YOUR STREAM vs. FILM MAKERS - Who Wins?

Hey guys, what's going on? It's Barely, and as you guys know on this channel, we focus on the smaller things that you can do on your stream to improve it and make it more professional, and today is the Hollywood edition. This is all about Hollywood, it's about film. You need a webcam. I just want to throw that out there so no one's getting to that fifth and final point and it was all webcam related and everyone's like, what? But with that being said, let's get to it. So we're gonna start off with the most simple step first. We're gonna get into the big boy steps here after this. But number one is motion. In Hollywood, film has always been called a motion picture, and it's always been called a motion picture for a reason, because it has motion. So on my YouTube videos, I don't do this because it distracts from my face, but on Twitch, I do this all the time. I always lurk on somebody in the background. This might be very familiar to you guys.
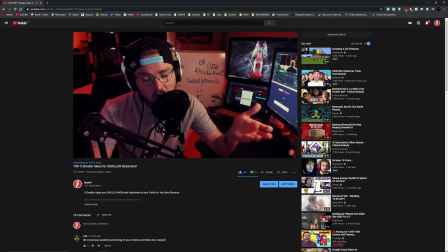In my 5 smaller ideas for smaller streamers video, as you can find right up there, this was tip number 3, having someone lurked in the background. But the reason why I mentioned this in that video was for way different points. This is more of a film reason why you should have this in your background. Have color changing lights that acts as motion. And if you happen to have a second webcam or old GoPro laying around, use it as a second camera.
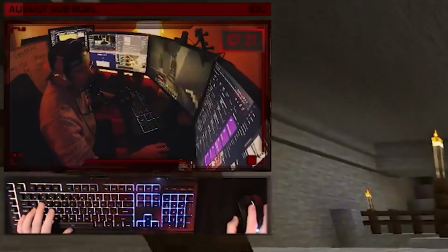As you can see in my streams, I actually allow the viewer to change my camera angles whenever they want using commands. And if you guys want to see all the motion that I use, the lurking, my crazy hand movements, the lights being changed, and the camera angles being changed live by you guys using commands in Twitch, come follow me over on my Twitch channel. You can see this all done live, so you know how much motion you should probably be adding into your Twitch. I stream 5 days a week. The schedule is found on my Twitch page. Come check me out, twitch.tv/barely. Alright, so I got 4 more points for you, and each one of these points are taken directly from big blockbuster Hollywood movies.
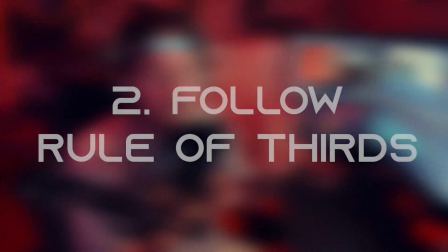So tip number 2, follow the rule of thirds. So before I even put the rule of thirds on screen for you guys to see, I want to define what this is in words as well. And it's hard to describe, so I'm just going to use Google and see what Google says. The rule of thirds is a type of composition in which an image is divided evenly into thirds, both horizontally and vertically, and the subject of the image is placed at the intersection of those dividing lines or along one of the lines itself. So let's check out my image divided equally horizontally and vertically.
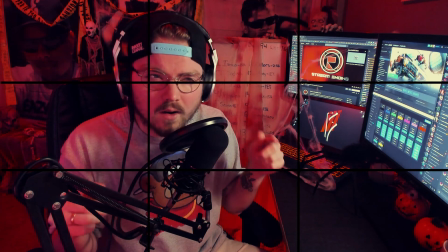Perfect. So where am I sitting right now? Where have I been sitting on my last video and the video that I released before that?
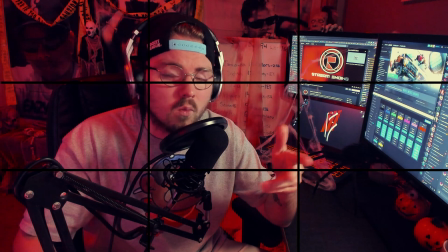If you come watch my Twitch, where am I always sitting on my Twitch?
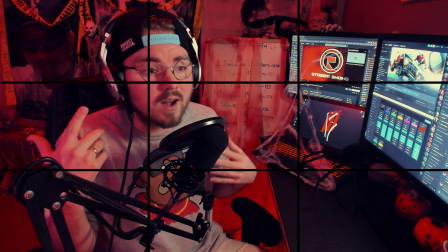Since I would be the subject, I need to be placed in the rule of thirds, and this entire time, my right eye has pretty much been on the intersecting line in the rule of thirds.
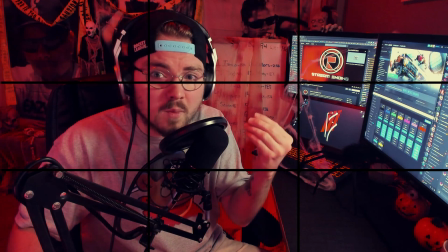So the reason why this is used is studies show that the human eye falls naturally on these intersecting points.
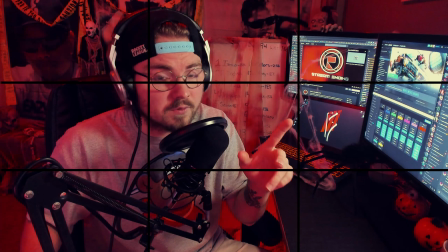And remember, film doesn't only use this, photography also uses this as well.
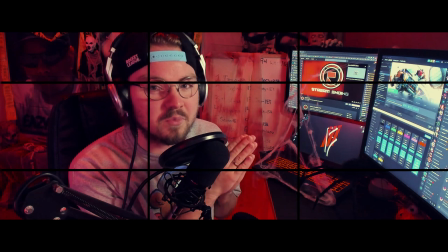And if you think I'm lying, check out where I'm sitting right now, and then peep this beautiful shot of Robert Downey Jr. Iron Man,
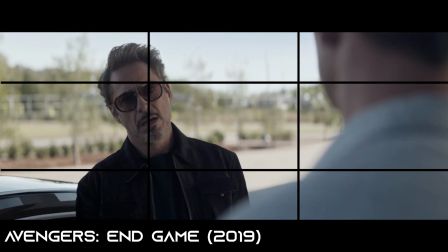literally taking directly out of the Avengers movie, is standing in the same spot I am to be in the rule of thirds. So right here is another scene from
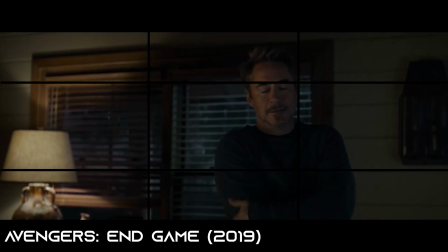the Avengers that does this perfectly.
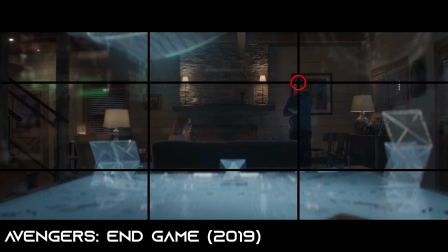The table is snuck in beautifully on the bottom of the rule of thirds, and Robert Downey Jr.'s face falls directly on the top right intersecting lines,
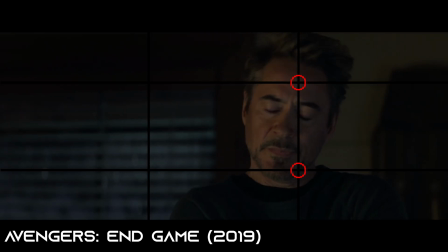and they continue to follow this rule all throughout this conversation between him and Pepper. This is widely used, so why aren't you using it in your Twitch?
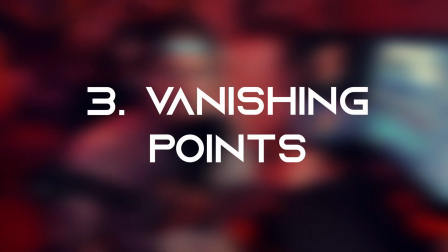Alright, so point 3 would be vanishing points. So just like the last tip we talked about, vanishing points are used in photography as well.
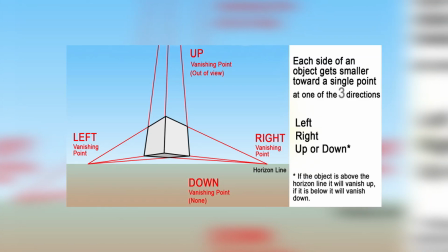When you get 2 lines that seem to be parallel, but depending on where the camera's positioned, or where you, or the audience is positioned,
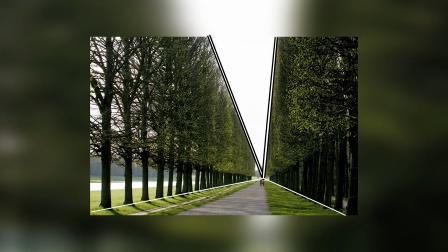these parallel lines, after they do travel some distance, look like they eventually touch each other, but in reality they're just getting farther away. So these parallel lines, as defined by parallel lines, are never going to touch, but again, these lines are just getting so far away that they are seeming to eventually converge together.
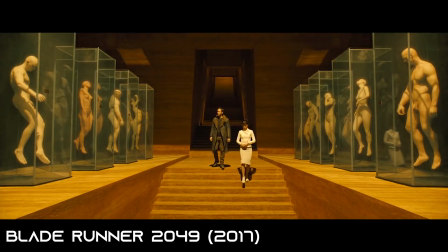So what this does in photography and film, it leads the audience member's eyes to the subject. It also gives the composition stability, makes the environment seem concrete, stern, meant to be there.
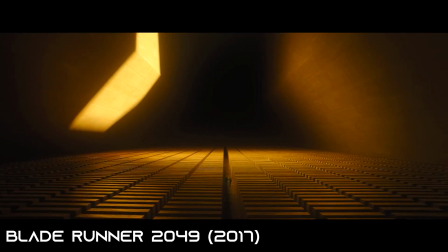It can also make the engineering of buildings look immaculate and professional.